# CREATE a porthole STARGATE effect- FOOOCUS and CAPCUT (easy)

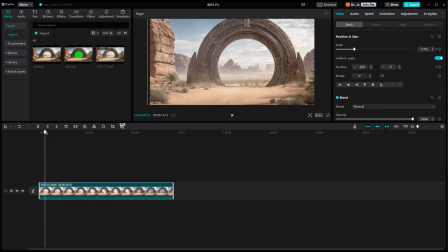(8:09)
Now, a big mistake a lot of people make when you're trying to take a 2D image and make it look cinematic is they give it too much movement.
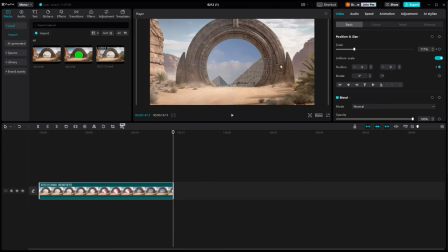(8:17)
Just a little bit of movement in the camera will make it seem, you know, more realistic. So here we're going to zoom in slightly and we're going to pan slightly, which gives us just enough of movement to make this look a little bit more three-dimensional.
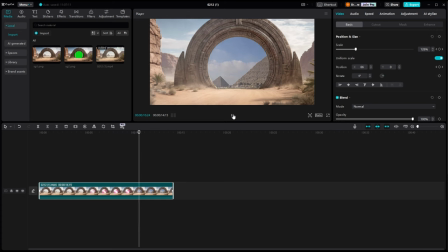(8:34)
And then once we get that set the way we like it, we're going to go over to the filters and we're going to type in the search here, movie. There's a lot of ways to do color grading. This is just a really quick and simple way of doing it.
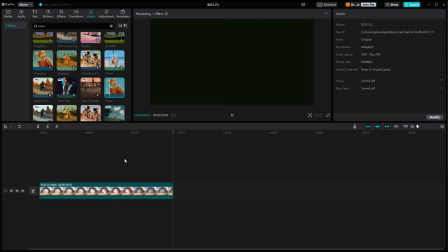(8:51)
These filters under movie will be set up with, you know, certain styles from certain movies that are actually, you know, out there.
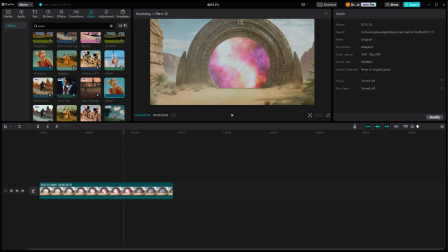(8:58)
I think I'm going to probably go with the Oppenheimer one here, which is a pretty new movie.
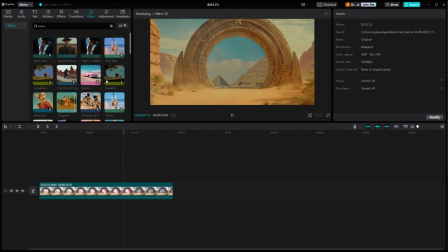(9:03)
It's a very kind of a dark and drab kind of a look to it. But this gives us a nice realistic look.
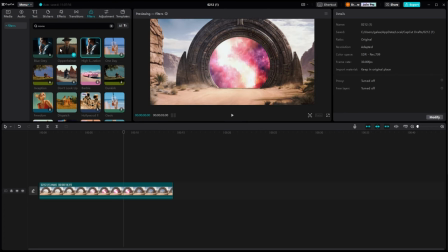(9:09)
So we're going to drop that onto the timeline. And now we could go over and do adjustments and fine tune this. But for the video today, I think that that's going to be about it.
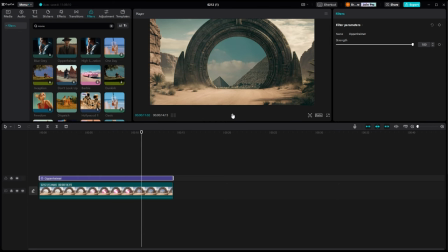(9:21)
So we'll render this out and show you what it looks like full screen. And if you have any ideas of ways we could do this better or anything you want to say to us, drop it in the comments. And other than that, we will see you in the next one.